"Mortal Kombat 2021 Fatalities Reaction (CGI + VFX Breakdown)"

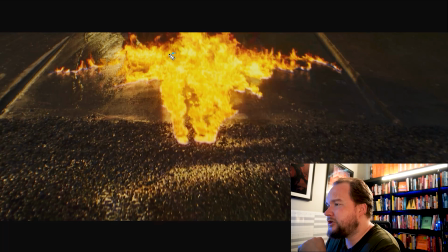2944s
And then what I would do is I would actually just have a shape that just expands out, and as it does, it's activating all of these. So they activate and create this emission, so that way all the fuel is then emitting out, which catches on fire.
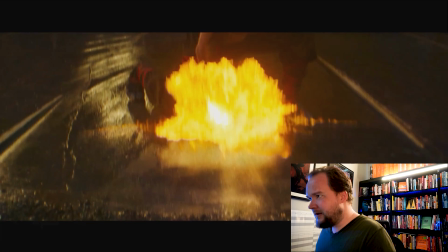2961s
And then you have this other pass down here, which is more defined, and this is part of the initial burst kind of shape.
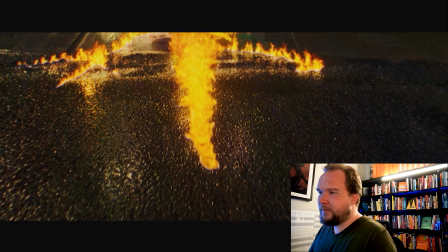2971s
So that way all you're doing is you're, again, this is personally how I would do it. I would have this shape, this is populated with points, and then you would have just like a couple of areas on here actually activate.
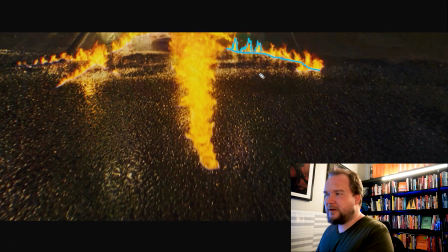2984s
So in other words, if you got like a noise pattern inside of the shape and you emitted based on like the white areas of that, what ends up happening is you would get a shape, but then the noise pattern would create like pockets of black and white.
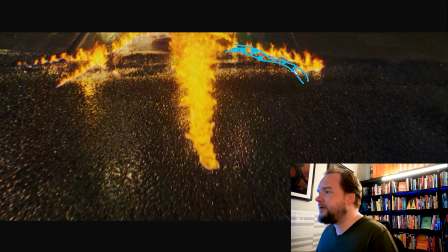2998s
So you could say only emit from the blue or whatever, and that way you're just getting some pretty interesting shapes. And if you want to change it, you just up the size and the whole, or change the threshold of white and black, and that way it'll fill out more or get more sparse, whatever you want it to do. And I assume that's all CG fire as well.
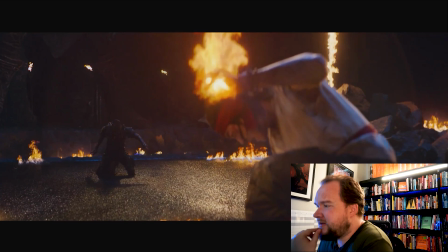3017s
I'd imagine, I mean, it's just easy to say we'll just do this stuff practical.
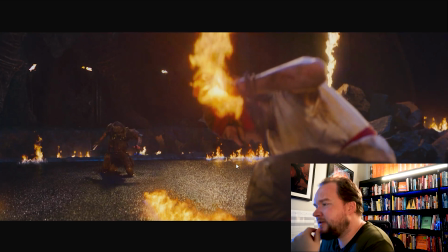3024s
But I feel like this stuff down here is all CG just because it really fits in the same family as all this other fire. What's interesting though is all this stuff out here I feel is practical, and that's why it's blown out. And I was mentioning that on the Army of the Dead VFX breakdown, how the opening sequence I mentioned,
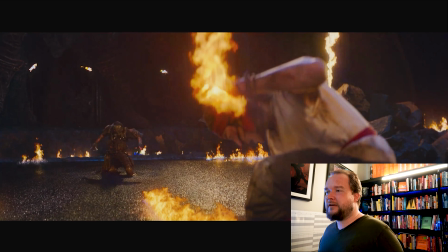3041s
you had CG fire and then you had live action fire, and the live action fire is a lot smaller than the big CG fire,
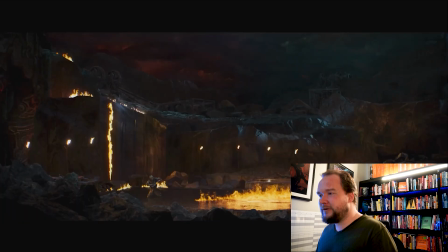3049s
but the live action fire was way more blown out.
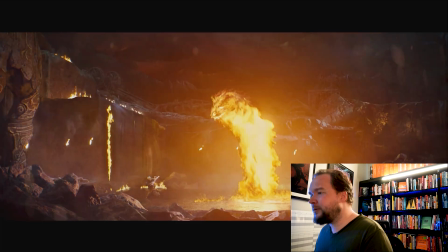3052s
And that's where I feel like a lot of this, you can kind of tell the difference between what's real and what's practical. So I feel like all of these torches are real. Everything else, including all the fire up here, is all practical. I feel like they matched a lot of this stuff though in this shot. Like, hey, you know what? These are all blown out.
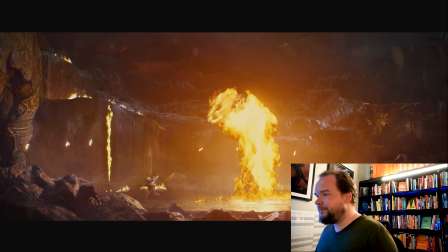3071s
Let's blow these out a little bit. But you're always wrestling with that, because then what can happen is that you end up losing a lot of detail, and so you know, even though it's real or accurate, you're like, no, we want to keep the detail.
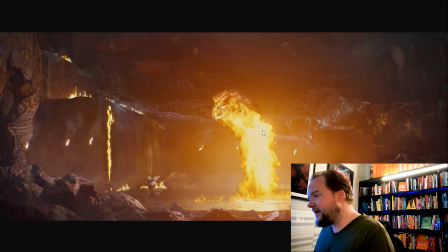3085s
So even with stuff like this, you'll notice that it doesn't blow out to white, whereas this stuff does. And I was talking earlier about what I'll usually do is I'll sample the most in shadow points as my black points to get my plates to match.
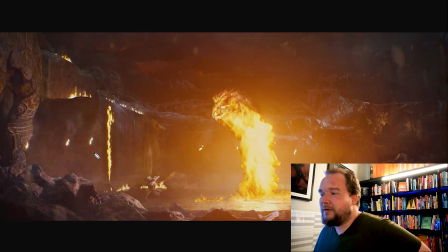3098s
It's kind of the same thing with fire, that you want to get the widest. If you have any fire in the shot, I want to sample the brightest points of the fire and use that for this. But this is one of those gripes that I have with CG, is that you don't want to lose all the detail and blow it out to white, so then you pull it all back.
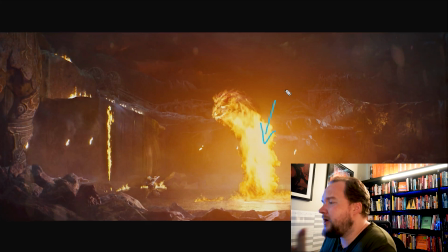3116s
And this is typically called a soft clip, and it's a way to kind of retain a lot of detail, because I think it's more of a gradual, you know, lowering the curve, so that way nothing blows out, and it kind of retains a lot of detail,
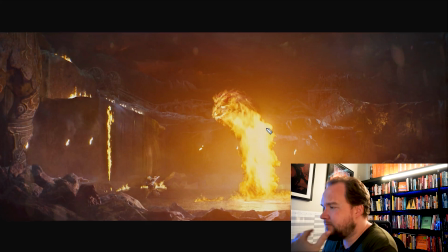3132s
but it still stays within, you know, a nicer range, doesn't blow out to white. So that's what's happening here, is this is blowing out essentially to white, but they've got a soft clip on there,
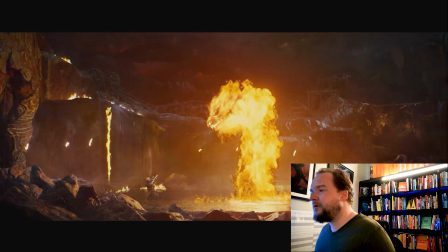3144s
so it stays smooth and has a lot of range to it instead of actually getting to white.
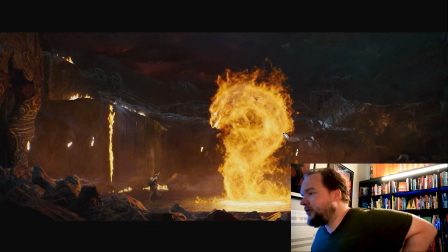3151s
So to do something like this, you pretty much just have a 3D model of a dragon, and you're going to model this. You're not going to do some like cheap cardboard cutout. You're actually going to create like a cool, interesting 3D model, and then you're going to put a noise map over this again to emit from certain areas.
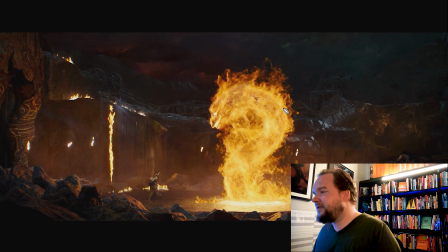3169s
Because if you just said create fire all over this, and this is, again, I see people do this all the time, you end up with a big blob. Because first of all, fire expands, so fire is going to want to expand out, and the more you do it, the more it's all overlapping all over each other.